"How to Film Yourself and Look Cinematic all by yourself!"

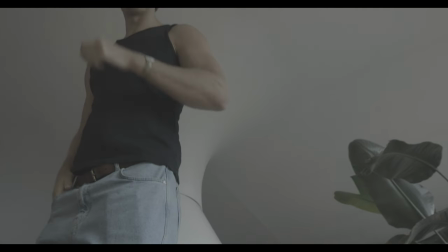It really makes you think three times about your composition instead of just parallax, camera movement, rotation around the subject. and by doing this you might actually realize how often you're overusing camera movement so
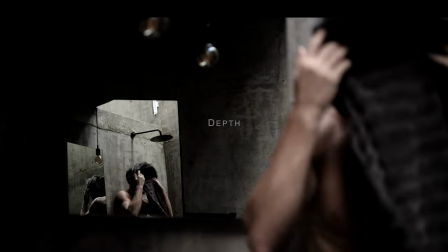creating depth is very closely related to composition so we use good composition to create depth in your image so
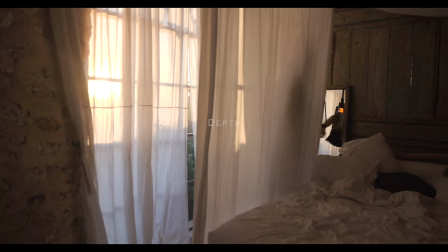your image looks more 3d the light is wrapping around multiple
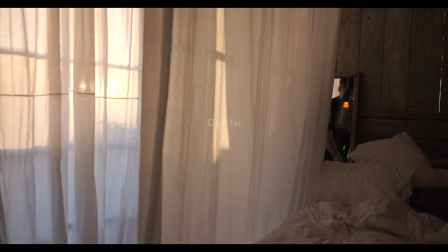layers in your image and it creates a really pleasing image so we use good
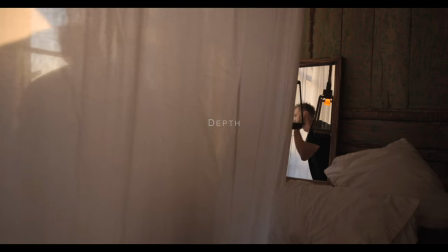composition to create a balanced image that has layers to it so even if you're shooting
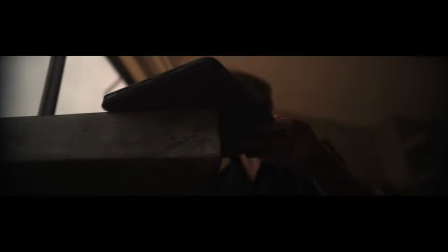something very simple you want to create depth and leading lines for example you shoot towards the corners use negative space and you try to make your image look as 3d as possible by
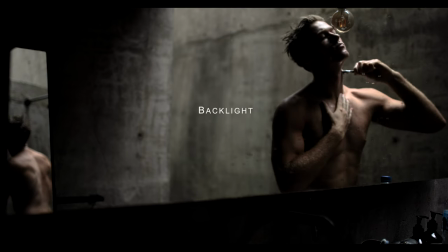backlighting things i think this is one of the number one things people where people need to start and it's one of the most important things there are
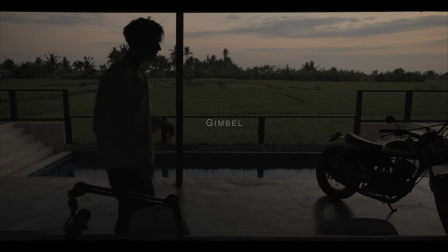if you're filming with someone who doesn't know filmmaking gimbal is something you definitely want or you need to embrace the handheld look and understand how your video is going to be edited and sound designed to match handheld a more raw feeling
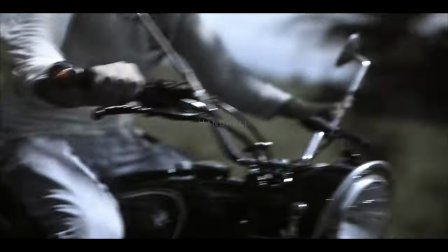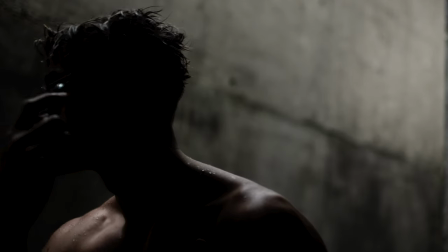so to make it feel like a movie the same things apply to any filmmaking so handheld can make it feel very personal and like you're in the shop when I had someone helping I do shots like this and
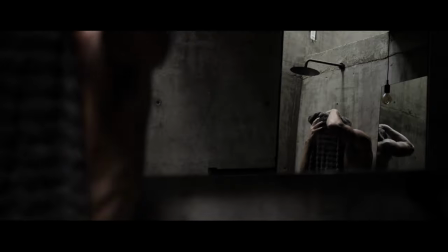then when I only had a tripod I did shots like this now it's going to be a lot of less camera movement i love camera movement where is three different shots combined into one shot three different angles
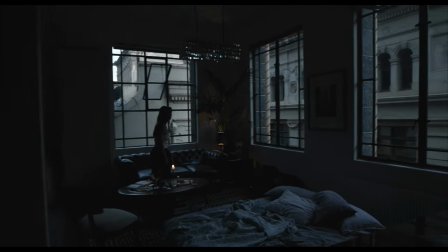because the camera's moving the subject's moving the environment is changing that's where you get really
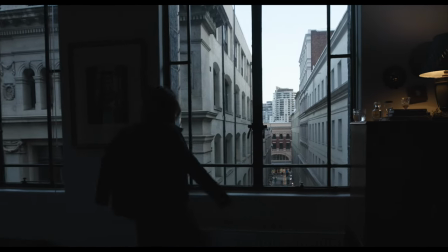dynamic shots and i'm always on the lookout for that and it's very hard to achieve with um just tripod shots to get a little bit of movement is whatever is in frame is coming in out of frame revealing subjects and another tip is to play with the depth of field where where the subject is walking into focus so yeah it's more of a cinematographer rather than storyteller i have particularly found this really frustrating because you feel extremely
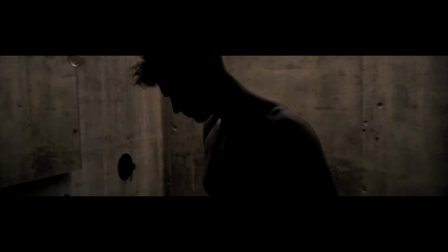limited camera movement is so important but just making this video has made me really realize how
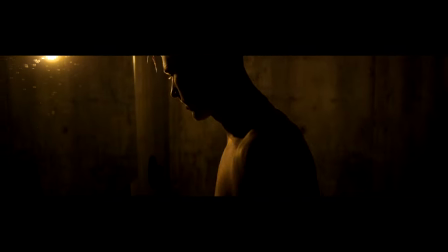powerful just a tripod shot is to tell a story just like it is enough so i quite often shoot 8k but in mp4 so really compressed files so you can zoom in a lot in 8k
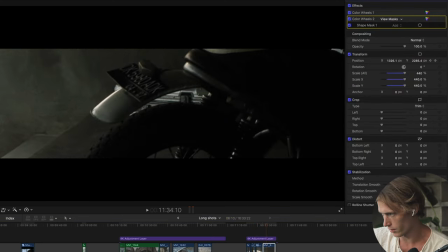mp4 keyframing you can create a lot of movement take a look at this shot right now and let's reset this is the original shot i zoomed in because it's
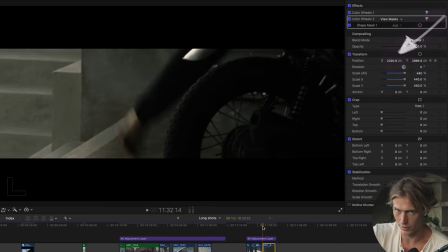in 8k and because i just know these cinematography techniques i'm able to do it in post as well
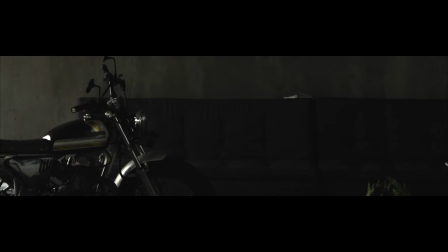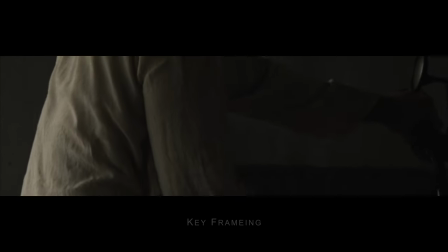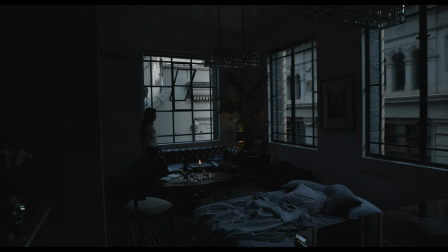I really struggle with this because I'm always looking for the best single shot.
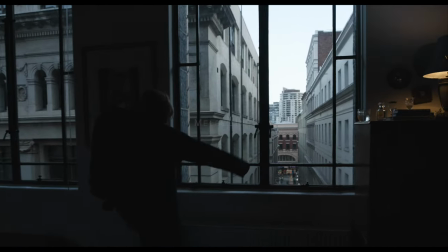I love long takes that are like three shots in one shot but that requires camera movement but with a tripod lots of different cuts for coverage to complete your story.
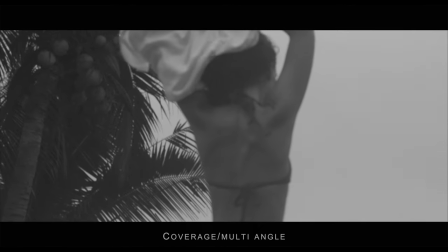I am not the best at this I feel I find just like a shot of putting a cup down or something very boring and I know it will look better when it's all cut together and completes the story but i still struggle with getting a lot of coverage